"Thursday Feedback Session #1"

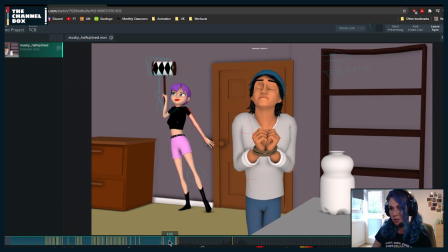42:49 So maybe that rotation, I would like that RY, I would have it finish around 114 so that it doesn't feel like she got there and then just her body is rotating but nothing else is happening.
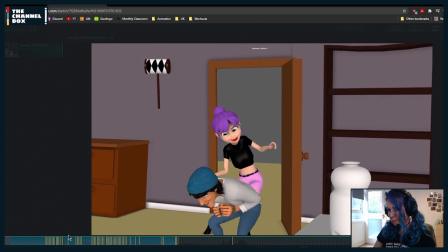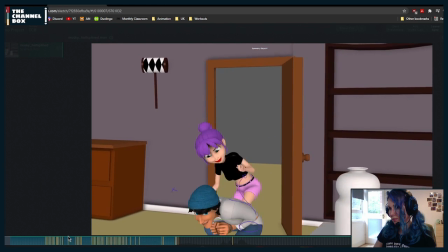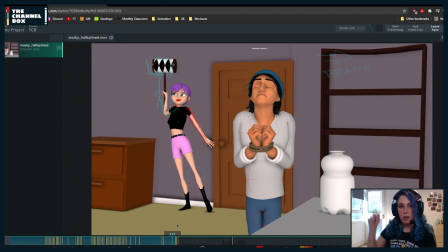43:13 And when she grabs this thing, what would be nice is, let's say it's hanging from a thing here or somewhere around there. As she grabs it, she kind of pushes it a little bit and then grabs it.
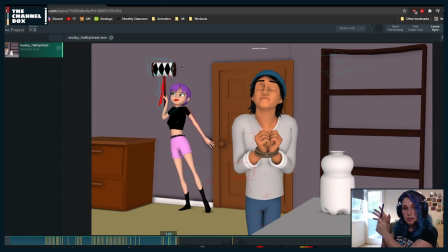43:32 Because right now she grabs it, but that thing is completely stuck. She has to kind of work her hand around and grab it. But if she just pushes it a little bit and then pulls, I think it's going to have a nice interactivity with the object.
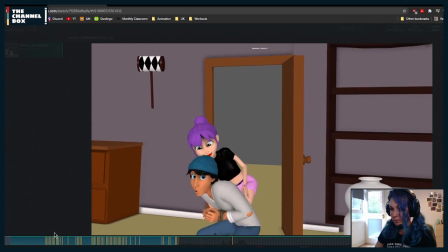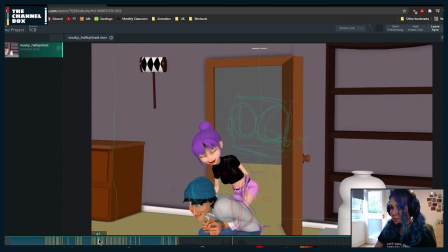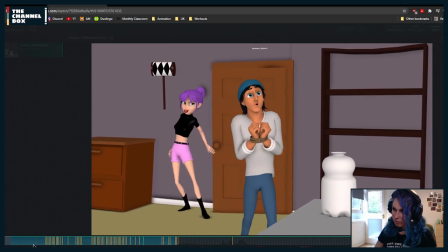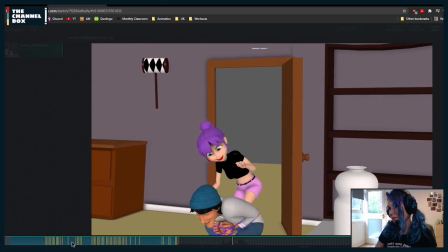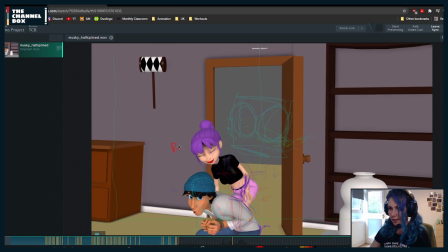44:40 It feels like the rotation in C that she has here on the head around this part, it suddenly rotates too much in these frames. It might be a mix of all the rotations, but basically when I play it on these frames,
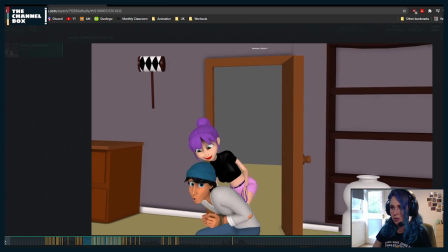45:02 like, let me play it a little bit more. It just feels like it's happening very fast in here. It might be RC and RX. I would just maybe have that rotation over a few more frames, maybe start it
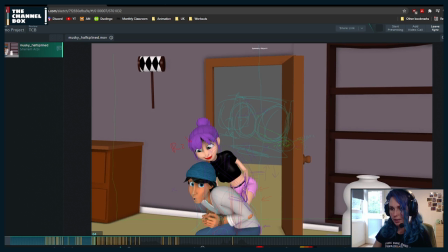45:19 two frames earlier so that it doesn't feel so quick.
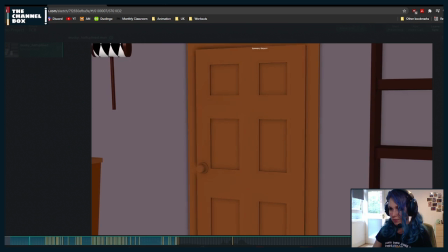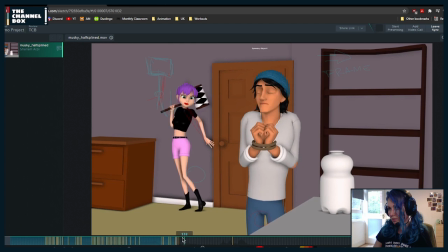And when he's, what is he saying? Just, I want to double check again.
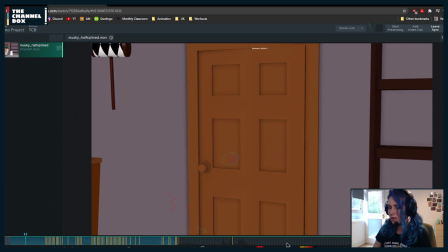45:52 Holy cow, this is your room?
Okay, he's clearly smelling, which was what I thought he was doing.
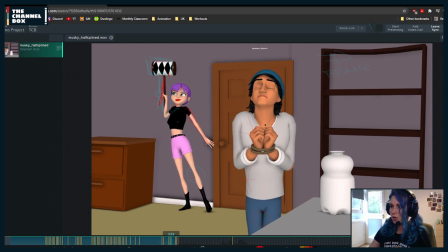45:59 That's great. I would try to get a bigger arc on the way he smells. Like, I know that you haven't gotten past 125, but right now, two things are happening.
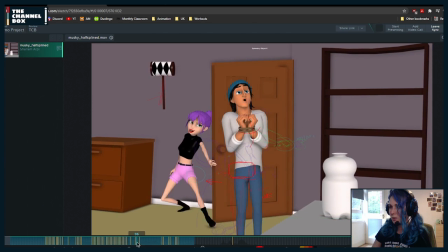46:13 As he's walking,
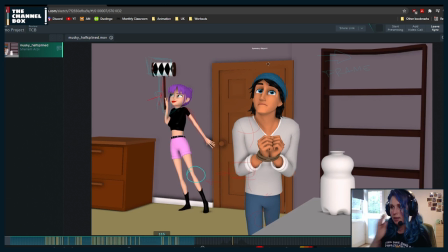46:15 his head rotations seem very stuck in the same pose, and the same happens when he's smelling. So maybe as he's walking,
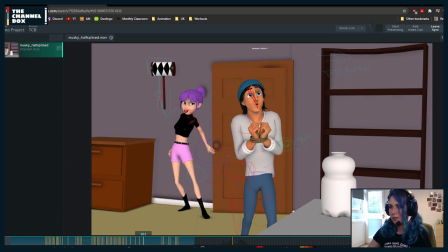46:28 you can add a little bit more rotation, not as much as I'm doing right now, but a little bit more rotation in Z,
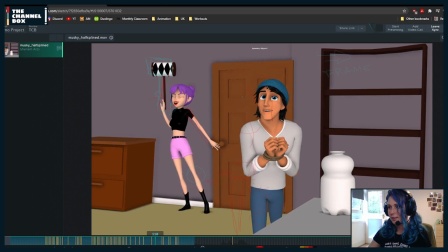46:35 and the same here, so that it doesn't feel basically like he's stuck in the same angle all the time. And when he's smelling, I would try to get maybe a bigger arc with the face, and it's just in the rotation in Y for now.